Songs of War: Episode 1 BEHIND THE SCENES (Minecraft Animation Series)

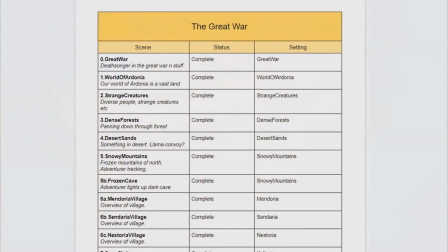In summary, the prologue was long, took ages to organize, and it was actually one of the last things I left in production.
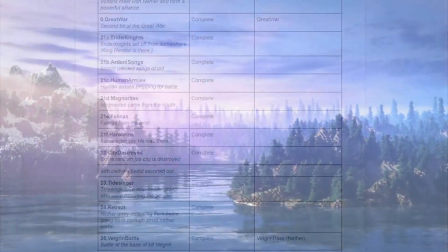That way I would have a lot of improvements from animating all the other scenes, and I could apply that knowledge to make the prologue the best it could be.
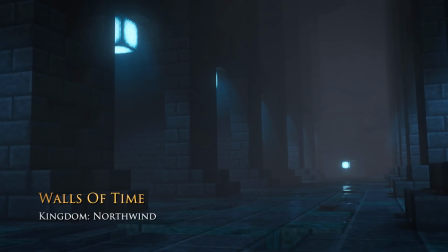When the prologue ends, we move to the Walls of Time, a location far in the north with these giant walls that tell the tales of the world's history.
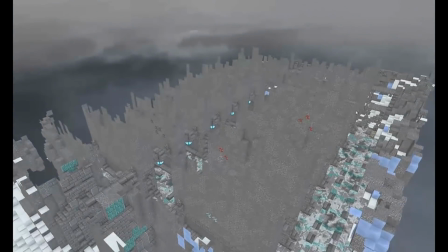The design I had was that they were literally these huge walls of stone that were mined around when hollowing out the room.
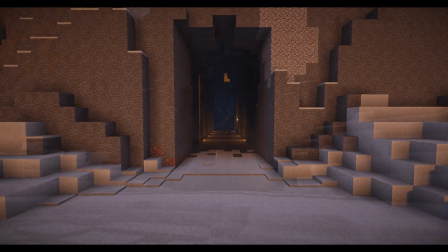Every time a new historical event worthy of being recorded happened, they'd mine further along the back side of the room and carve out more walls to write more history.
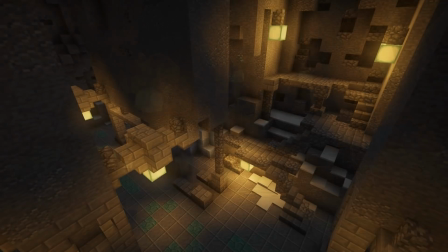That's why in the far end of the place you can actually see some of the scaffolding and equipment where they're preparing to continue mining should the need arise for more walls.
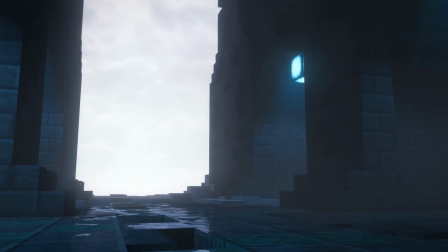I wanted a really dark and cold look for the place, so these big monolithic walls really stood out,
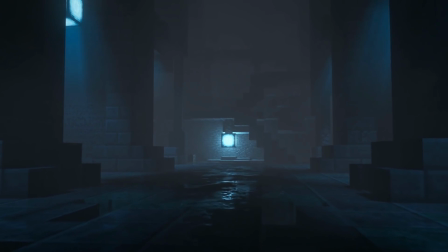receding almost entirely out of sight as they kind of disappear towards the ceiling. I think the color palette for the final renders for this scene was some of my favorites in the series,
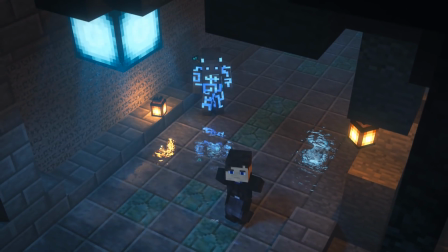with the dark blacks kind of lit by the prismarine cyan colors and only periodically broken up by the warm orange from the lanterns.
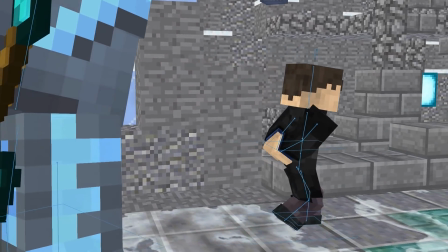The prologue is then revealed to not just be a total narration,
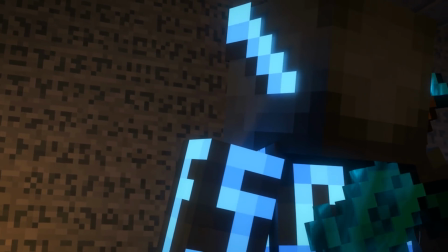but rather it was a character reading off of one of these walls, which I think helps make it a bit more immersive that way.
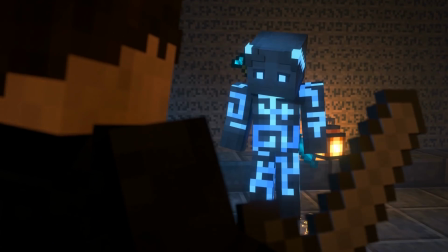The story is read by Thalius, whose voice was just perfect for it.
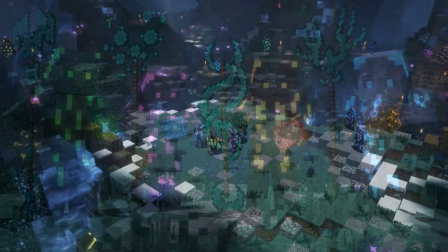They were given to the masters of the 4 Ardoni clans as a sign of peace and unity.
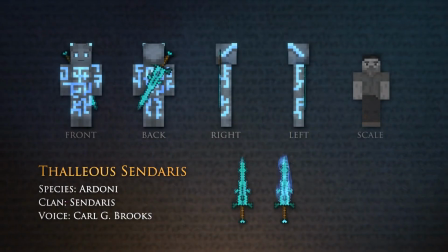Had some minor breaks there, and then we can do it again. Thalius Sindaris plays a major role in the series. He's very old,
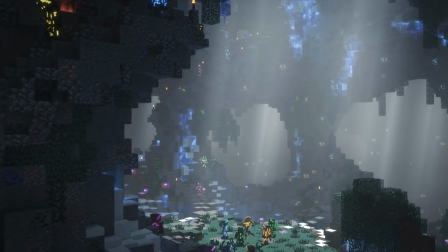even for an Ardoni, and is one of the few people alive who was also alive during the events of the Great War he was just narrating about.
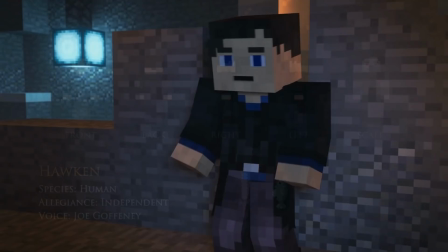We also meet one of his friends, Hawken. This was a character that went through a lot of rewrites. We bounced around a bit between making him too silly or too serious.
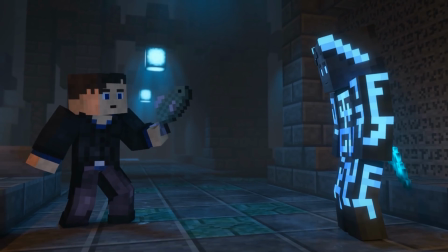We wanted him to be a bit fun and eccentric, but not set too light of a tone so early in the series.
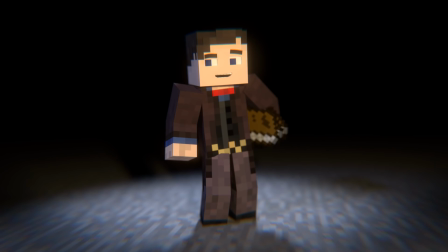One of his early designs we liked a lot, until someone pointed out it was very similar to another character from television, so we redid him almost completely, which I think ended up with actually a nicer result.
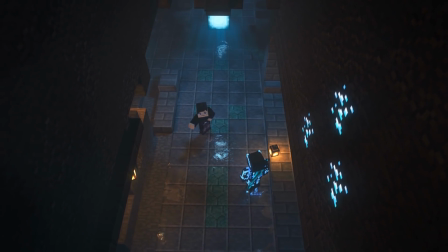There were some interesting choices we had to make early on in the production, such as how much we'd be following Minecraft rules.
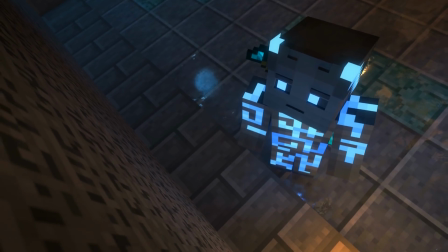Unfortunately, I don't think there's ever a clearly defined line, but we definitely erred on the side of more realism.
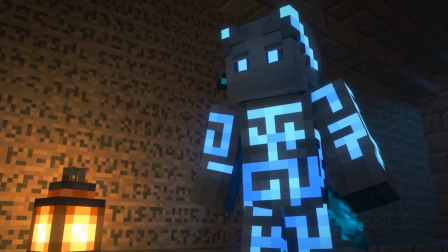People can't place cubic meters of stone everywhere. However, we do have the concept of an inventory.
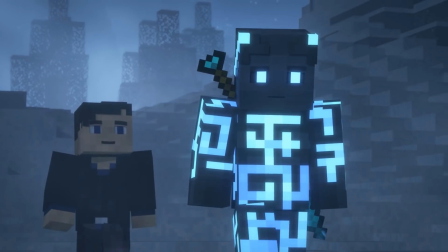Hawken's able to draw both his fish and his weapon from his inventory. Weapons then exist on the bodies to free up inventory space as well as help identify characters.
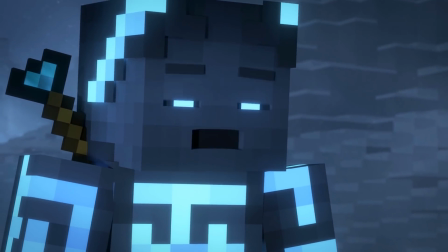Because they are still here.
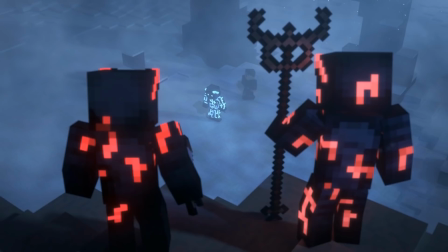The big climax of the first episode is at Mount Velgrin, where they discover the Voltaris are indeed still around, and we're introduced to Tigran Voltaris.
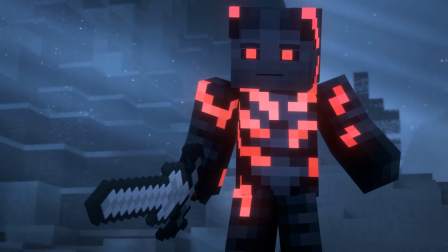You must be Thalius Sindaris. I've heard many things about you.
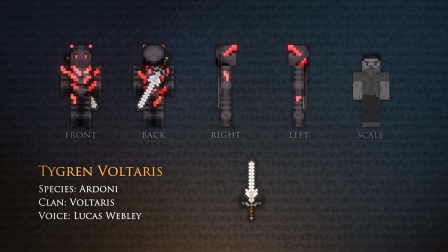After the Death Singer died, he rose up to lead the remaining Voltaris scattered and unorganized.
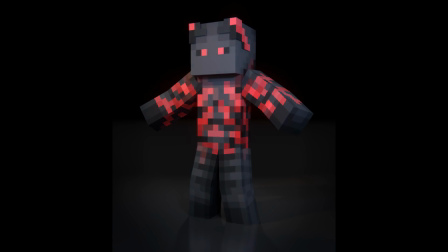This was his first design, but then we updated it to a slightly newer design to get kind of an angrier look and deeper colors.
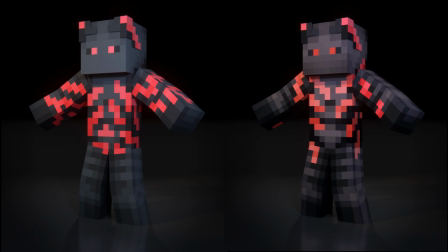Then later we added better shading to all the Ardoni, which gave him a little bit of an older look. Most important, however, was making him a threat.
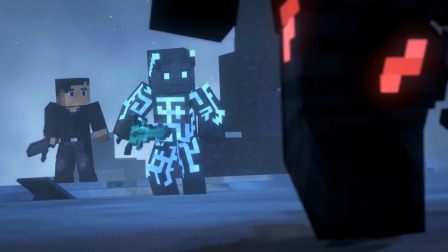When villains show up in Songs of War, they shouldn't always lose and be forced to retreat, but should actually feel dangerous and the confrontation is dramatic.
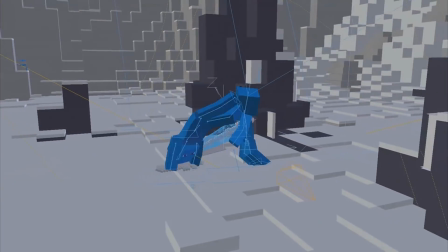This fight was done by Zillion. We thought it essential to work in a major fight sequence in the first episode, as they are a big part of the series.
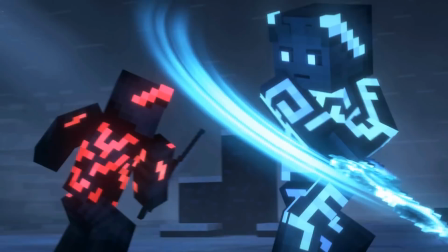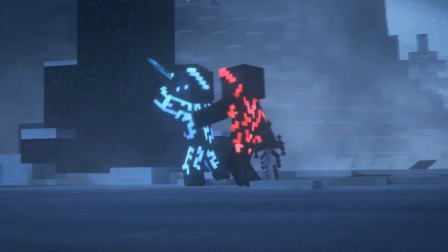The fight sound design in general was a big improvement from our past animations. Dan and I recorded a lot of custom sounds, including metal hits and scrapes.
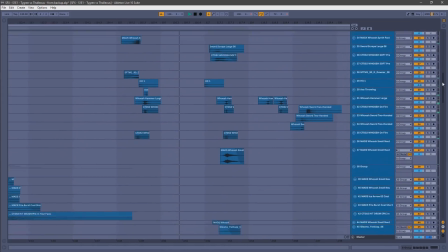We then used these elements and designed more stylistic sword hits and movements to make everything seem just that much more intense.
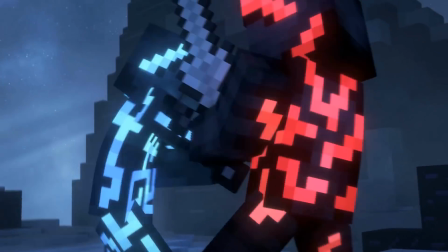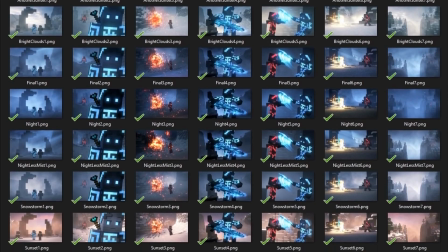Choosing the lighting for the final fight was a big process. I did tons of different environment ideas.
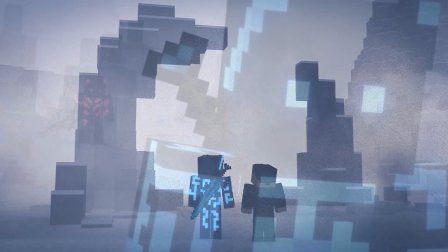At first I wanted it to be really snowy with an intense blizzard,
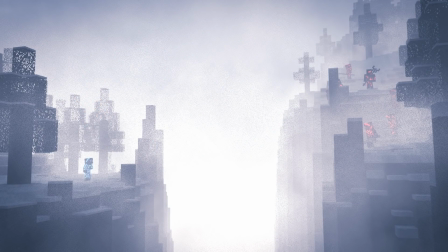that way in the final shot everything was just gonna kinda get lost in this big snowstorm as it fades to pure white.
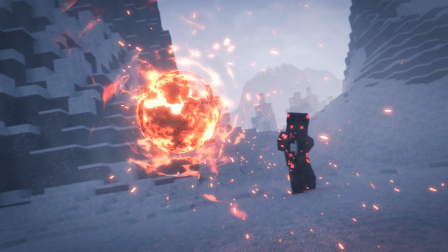Unfortunately, none of these song effects were showing up well on the white background,
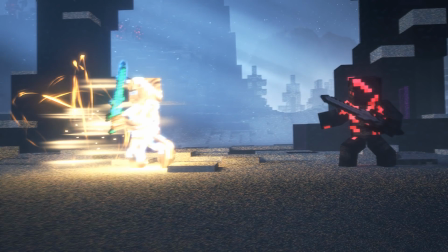so I went with one of the more dark nighttime ones so these songs and effects would really punch a bit better.
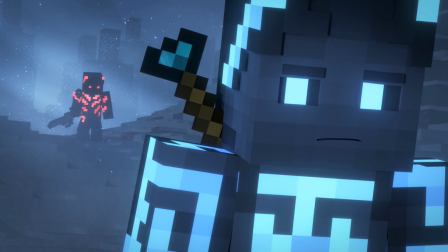I think this was a good choice because it also allowed for the nice moonlight rays, which helped frame shots.
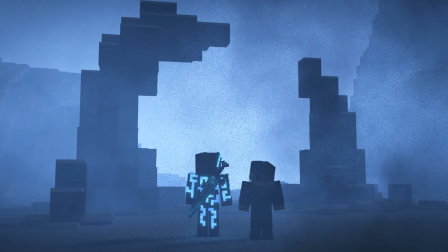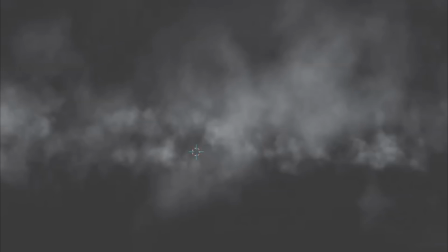One thing I wanted to design for Songs of War was an efficient misty atmospheric effect.
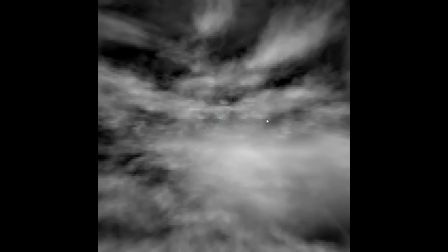This was something I had tried many times during production of the series, but always failed.
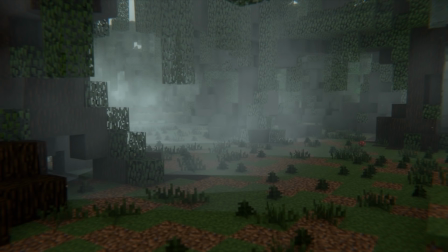You can see my attempts resulted in intersecting lines, and when I tried it again I had the same problem.
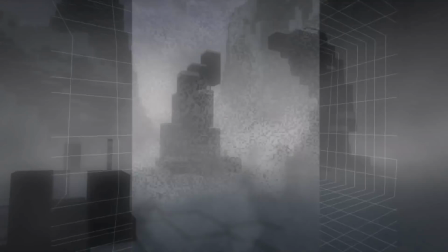I ended up cheating a little bit and having the noise mapped to the mist, which prevented the lines, but unfortunately led to a little bit of projection issues, hopefully no one noticed.
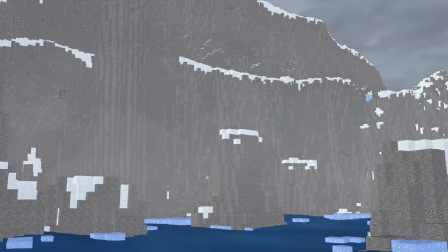I also used a similar misty effect when fading to Northwind.
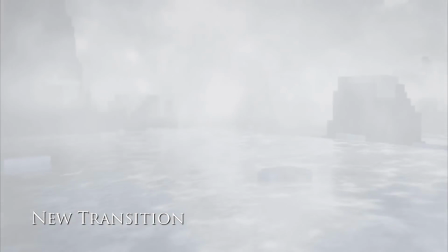Initially there was just a straight fade from white, but having it kind of come through the physical mist and reveal things more naturally was a lot better for transition.
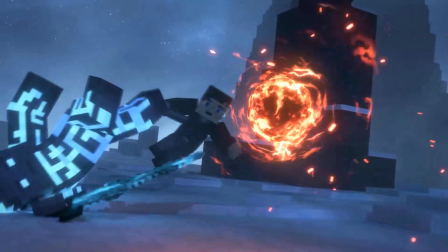Tigran's Energy Ball song was a very important one. It was made mostly of these just spheres with displacement and nice energy textures. On the outside are these rings that provide little bits of energy arcing around the core.
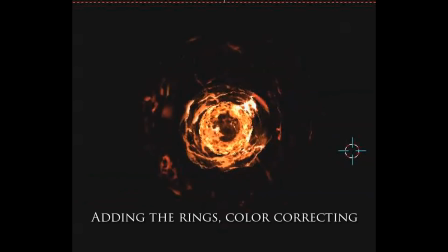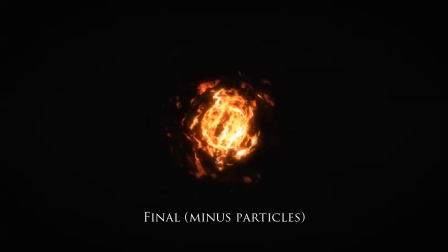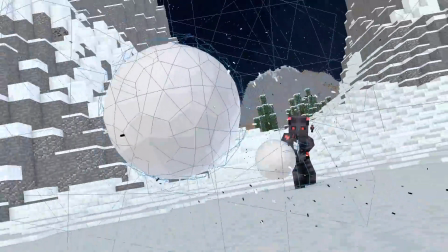Dan created the sound design for all the songs, and we described these Agressium songs as being very unstable.
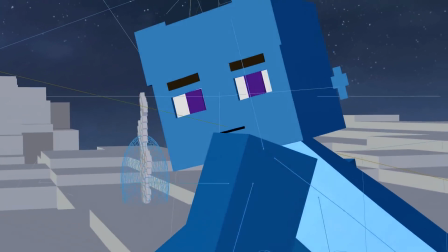We wanted to show it being powerful and visually impressive, but not make it seem like songs were unbalanced.
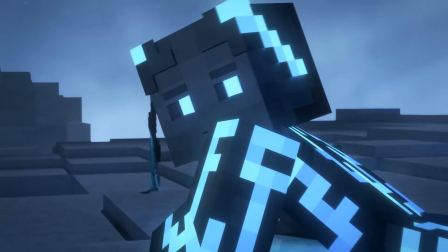He has a powerful song, but it's very slow and relatively easy to evade.
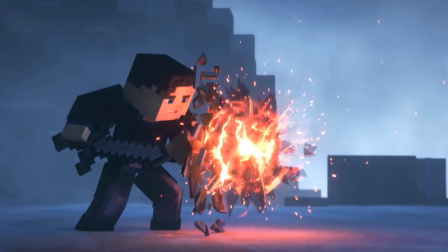Also, Haakon is able to block it with a shield, although the shield is entirely destroyed and he seems to get hurt from it as well.
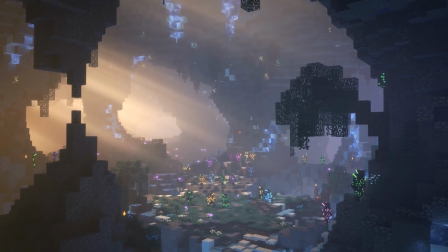It was extremely important for me to create a balance in the universe so that no character or faction seemed too overpowered.
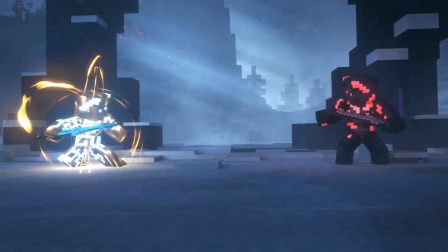The other song we see being used is Thalias's Teleport. We wanted something real short and fast, more like a quick blink.
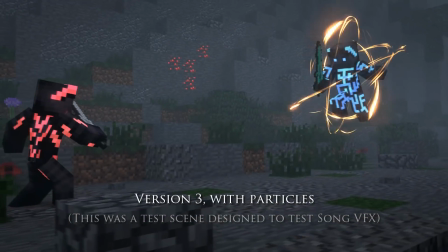It leaves behind these nice clean trails, but we also had to illuminate his skin to really get that bright flash of light.
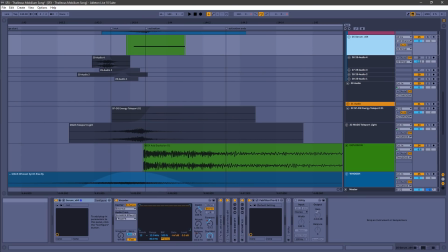The sound here was mostly on the charge up, and when the actual activation happened,
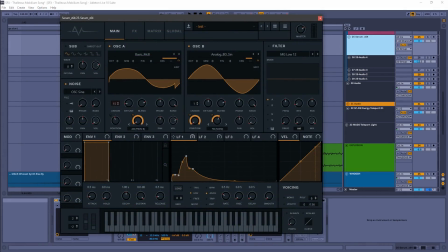we wanted a crack and an echo, like air rushing back into the void, similar to lightning strikes.
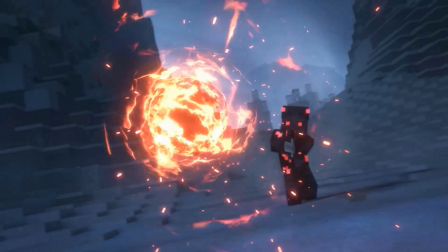One of the other big effects showcased here, apart from the songs, was Thalias's enchanted sword. In Songs of War, we deviated a bit from Minecraft with our enchantments and gave them both an idle and an activated state.
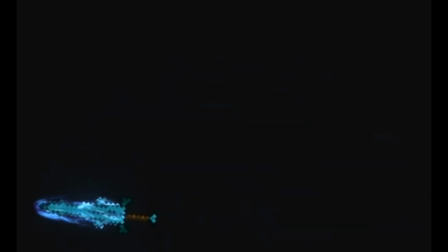For Thalias, we wanted something pretty clean and elegant, so a basic aura surrounds his sword and it leaves behind a nice clean streak.
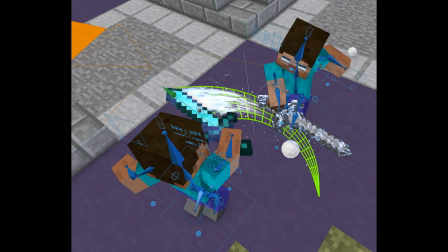I went through a lot of streak effects and tested it in old scenes, but you can see here that the automatic approach wasn't really that noticeable.
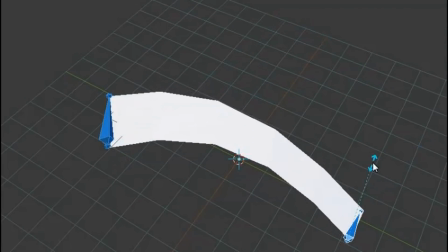Ended up doing something a bit more manual where I'd move this big stretchy thing along behind his sword.
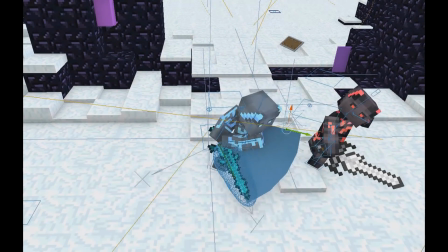Eventually, later in the series, I did find an automatic way to do it that still looked pretty good. There's actually a little bit of this episode that got deleted very last minute.
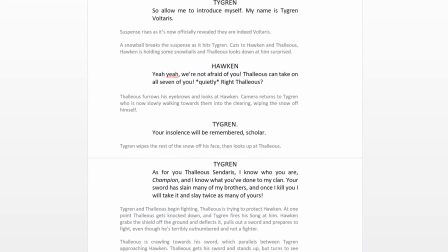We wrote a bit where Haakon is kind of undeterred by Tigrin's threats. He just starts throwing some snowballs at him and brushes all the danger off.
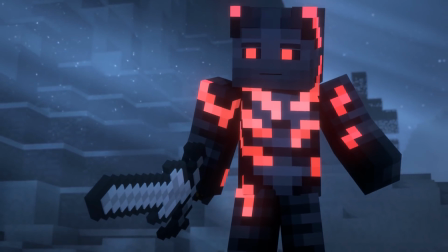On paper, it was this nice little break in tension and a fun little moment with Haakon,
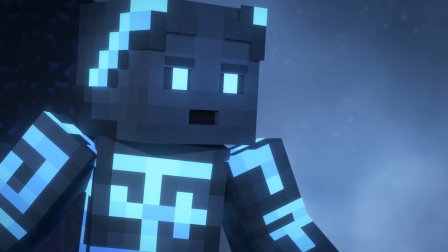but when we went to put all the scene together, we could see it was just completely breaking the mood.
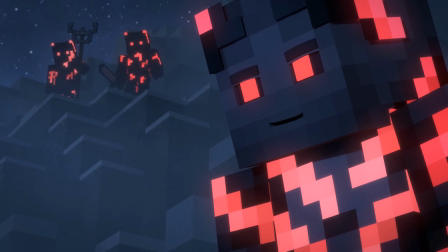There wasn't a good way to shift from dark music to something comedic and then right back to dark without it just feeling kind of jarring.
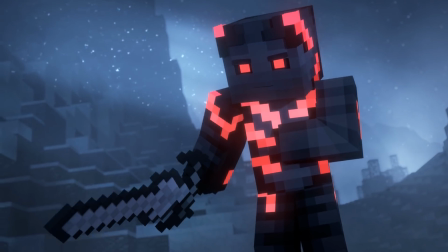My name is Tigrin Voltaris. Yeah, we're not afraid of you.
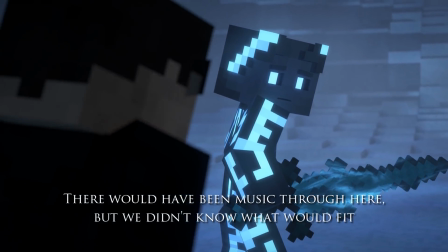Thalias can take on all 7 of you. Right, Thalias?
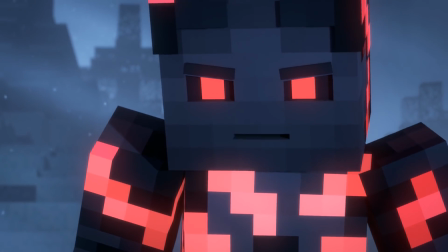Your insolence will be remembered, scholar. As for you, Thalias Sindaris, I know.